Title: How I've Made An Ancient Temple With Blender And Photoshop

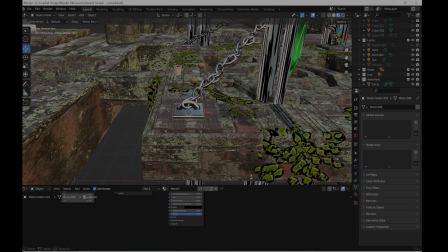So for the metal planks,
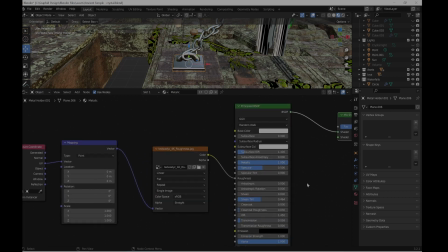it's just basic metallic material with some transmission.
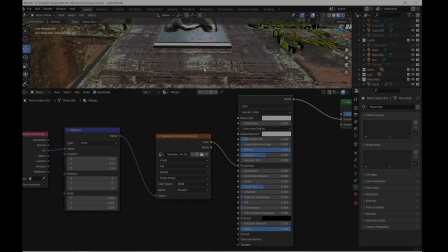And I put one roughness texture. If I give it a close-up, maybe it will be more visible.
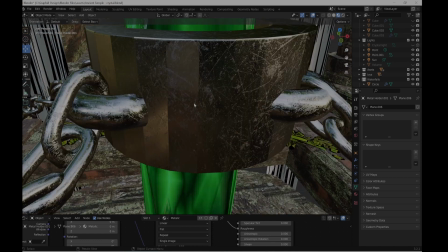So I believe here, so this is the roughness texture here, this part.
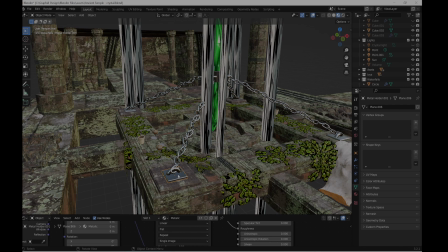And yeah, the ring is just a torus. I created this torus and cut it in half, give it the same metallic material, that's it.
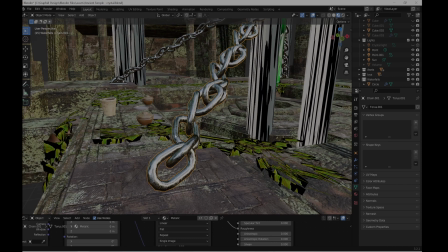The chain is built up the same way.
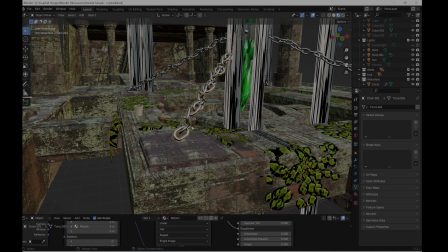I made a torus, made a chain shape. So if I go to edit mode, you can see it.
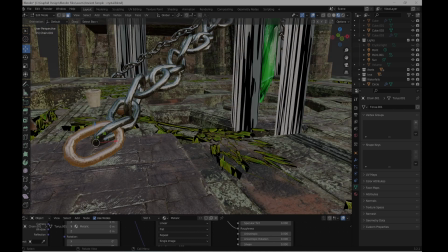So this is what it looks like.
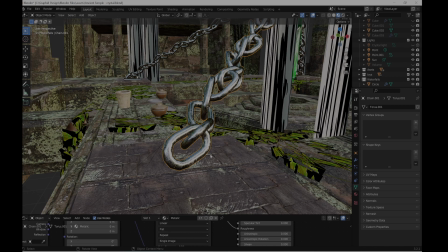And I give it a array modifier.
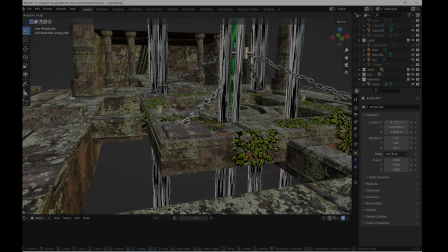And I place one empty so I can control that chain however I want.
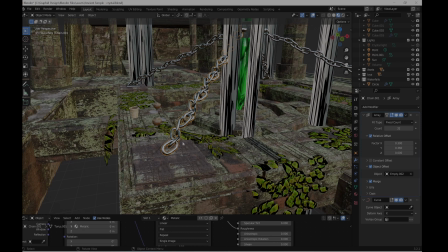It was way more easier for me to do it that way. So that's why I made that decision.
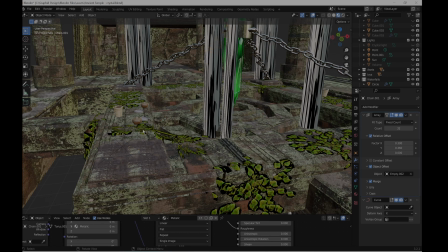Let me hide this so we don't get confused. Davis.
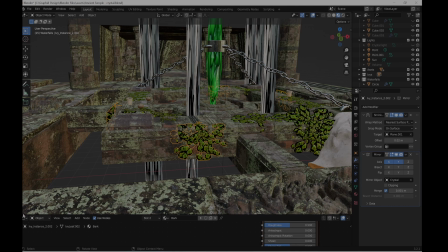Dives are just the same thing. They have a basic material.
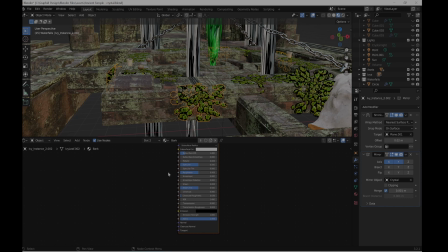With a shrink wrap modifier and mirror, so I can duplicate easy everything around that area that I wanted.
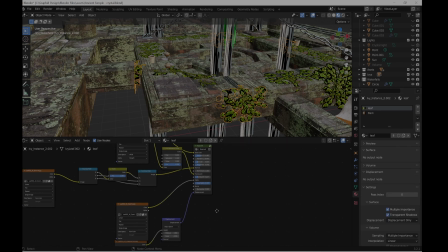So this is the leaf material. It's basically cover, leaf texture. There is some leaf textures, and from here
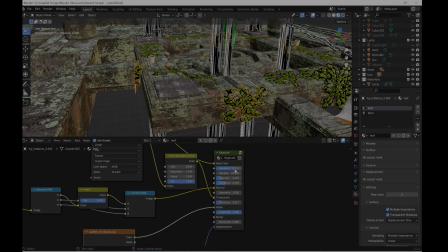I can randomize if I wanted, but I didn't want to do that.
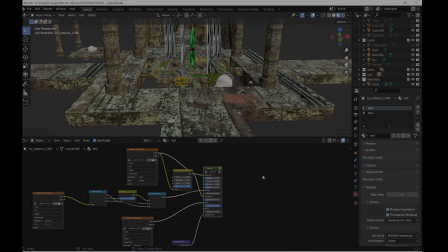Yeah. It's just an asset that I had.
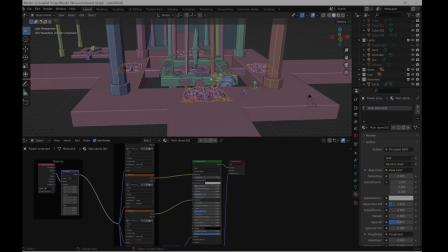Let me go back for this.
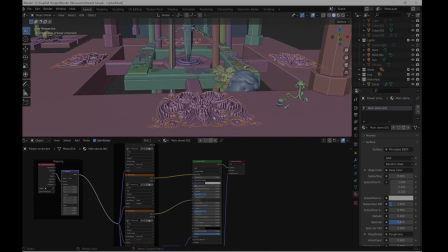This ornament here.
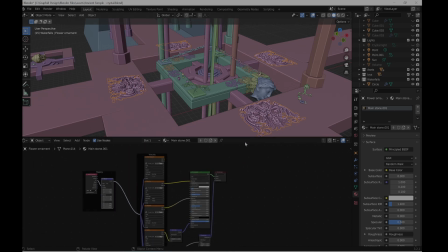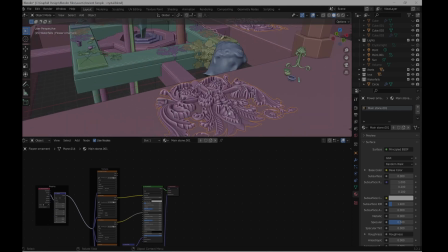It's something that I've created earlier. I had it in my gallery as an asset.
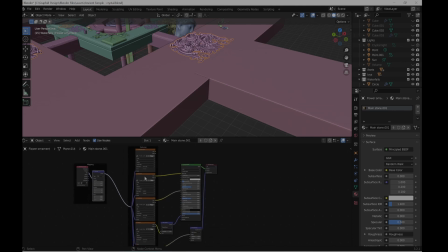So I decided to put it here with the same stone material.
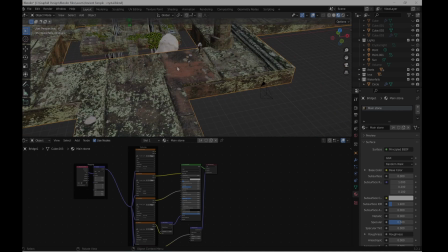So I didn't want the scene to look so empty here. So if we go to the camera view,
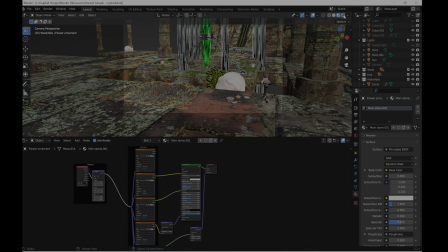I'm going to see, maybe if actually I go to render view would be way more visible.
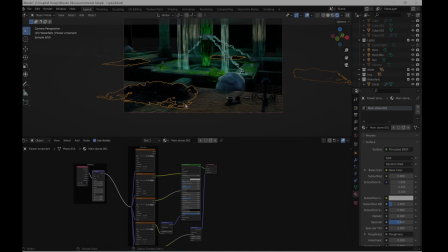So I just wanted to add extra detail to the scene. So if I hide it, this area looks so empty to me. And I've seen in other temples that there is kind of
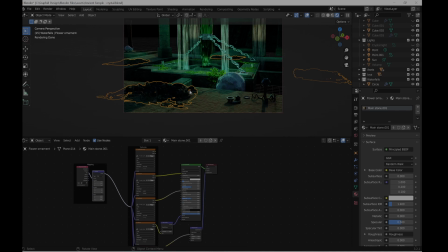ornaments placed around or engraved, so that's why I decided to do that.
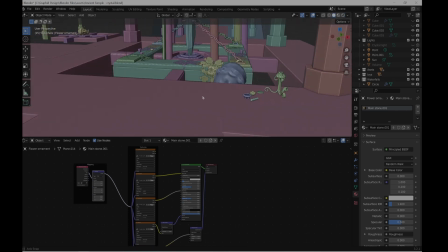I'm hiding these.